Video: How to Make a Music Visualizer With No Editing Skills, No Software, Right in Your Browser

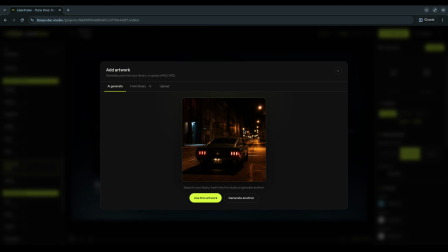All right, here's the first result. It's actually pretty close to what I want. We have the car, the road, and that warm nighttime lighting. But I want to see another variation before I decide.
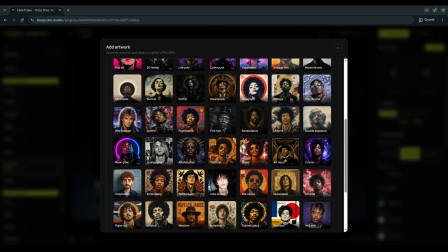So I'm going to generate one more. Same general idea, but let's see what it gives us this time.
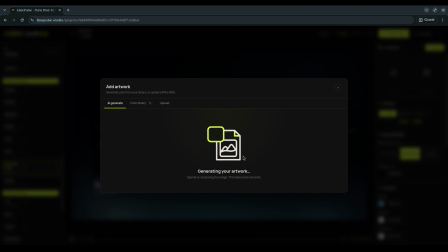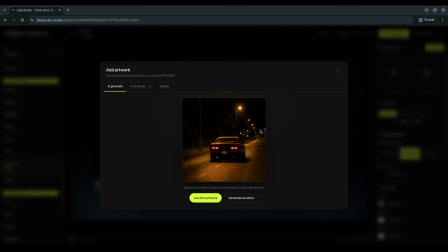All right, this one looks better. I like the angle of the car, I like the lighting, and the whole image feels more cinematic. So I'm going to go with this one. I'll click Use this artwork. And there we go.
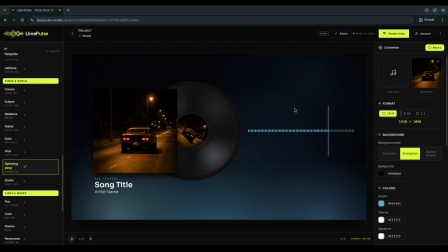Now the artwork is added directly to the visualizer, and already just changing the artwork completely changes the feel of the template. All right, before I start tuning the design, I want to add the actual song. That way I can see the animation reacting to the real track while I'm making adjustments.
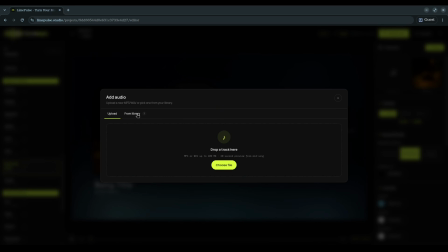So I'm going to open the audio section. From here I can upload the song or load it directly from my library.
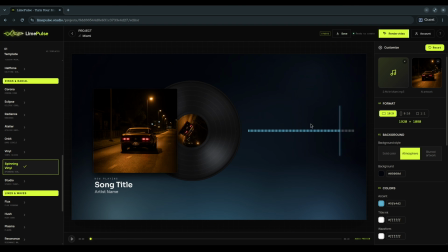Perfect, the song is loaded, and now you can see the animation reacting to the actual music. This makes it much easier to customize everything because I can see how the visualizer behaves with the real track.
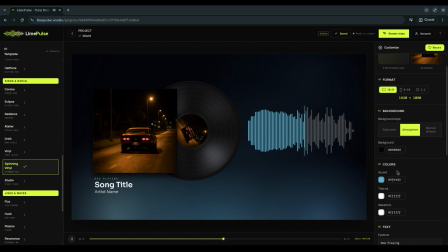Now we can start tuning the design. I'm going to start with the animation. Right now, it's still using the default settings from the template. From here, I can change the color, the size, and the overall look.
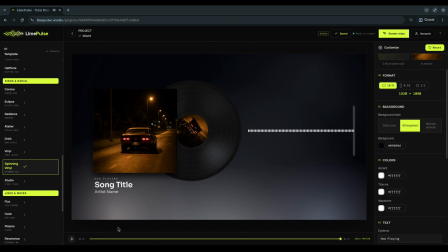I'm going to change the waveform to white because it gives us a nice clean contrast against the darker background and the warm colors in the artwork.
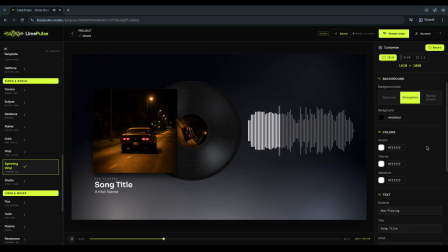We can clearly see the movement from the music, but it's still not taking attention away from the artwork. Now let's update the text.
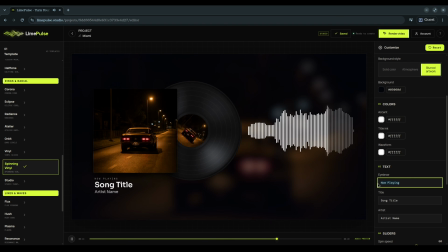Right now, it's still using the placeholder title from the template, so I'm going to replace that with the actual song name. For this track, I'm using 2 a.m. in Miami, and you can see it update immediately in the preview. Then underneath, we have the artist name. We can call it something like artist number 1.
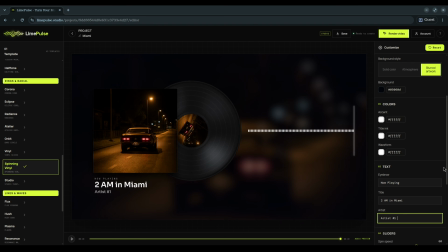I'm going to keep the text white too. It works really well with the darker background and keeps everything clean and easy to read. Now let's work on the background.
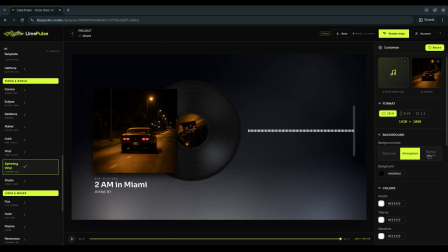The background has a big effect on the overall mood, so I want it to match the artwork without becoming distracting.
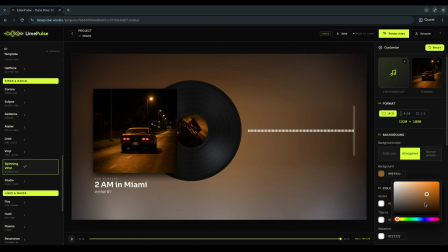I'm going to keep it dark and warm so it works with the nighttime look of the cover.
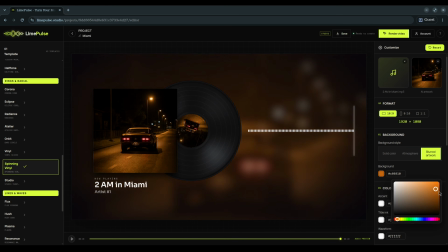That gives us a nice balance between the artwork, the animation, and the rest of the layout.
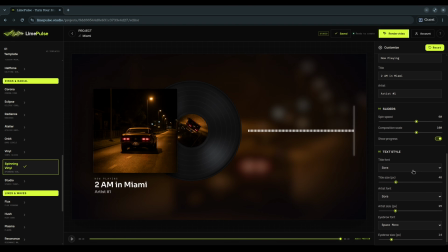All right, I think that looks good. Now I'm just going to let the track play for a moment and check everything together. I'm watching the waveform react to the song, I'm checking the artwork, I'm checking the title, and I'm making sure the whole layout feels balanced. This is really the easiest way to tune the visualizer.
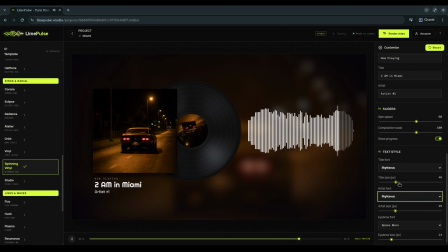Add your song first, let it play, and then adjust everything while you can actually see how it behaves with the music.
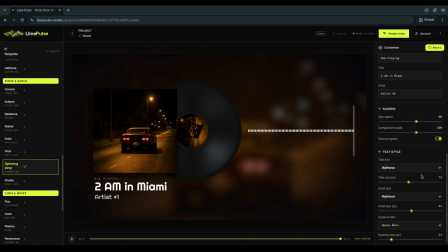You can keep making small changes until everything feels right. All right, I'm happy with this, so now we're ready to render. I'm going to click Render Video. And now LimePulse takes the song, the artwork, the waveform, the text,
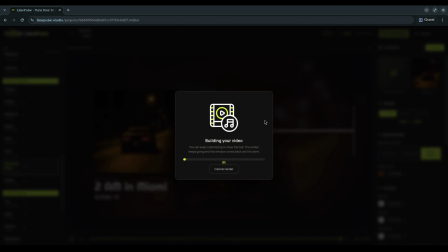the background, and all of the customization we just made and turns everything into the final video. We can see the render progress here while it processes. And once it finishes, that's it. Our final music visualizer is ready. So yeah, that's the whole process.
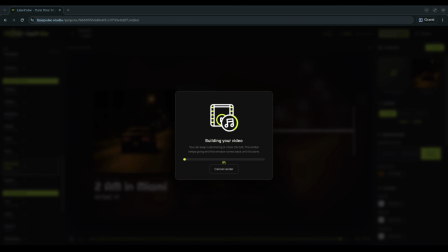We started from the LimePulse homepage, opened the studio, created a new project, chose a template,
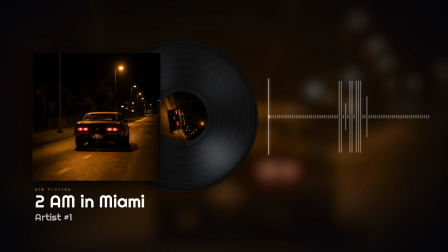generated our artwork, added the song, tuned the visualizer while the music was playing, and rendered the final video. And all of that without using a video editor, installing complicated software, or needing any design experience.
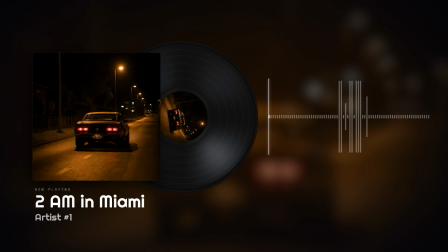All right, before we wrap this up, here's the final result. I'm going to let it play for a little bit so you can just enjoy the visualizer with the music. If you want to hear the full song, I'll leave the link in the description. And if you want to try LimePulse Studio and create your own visualizer, I'll leave the studio link down there as well.
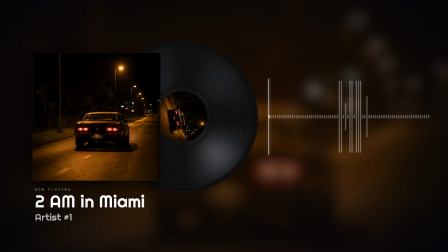All right, enjoy the final result.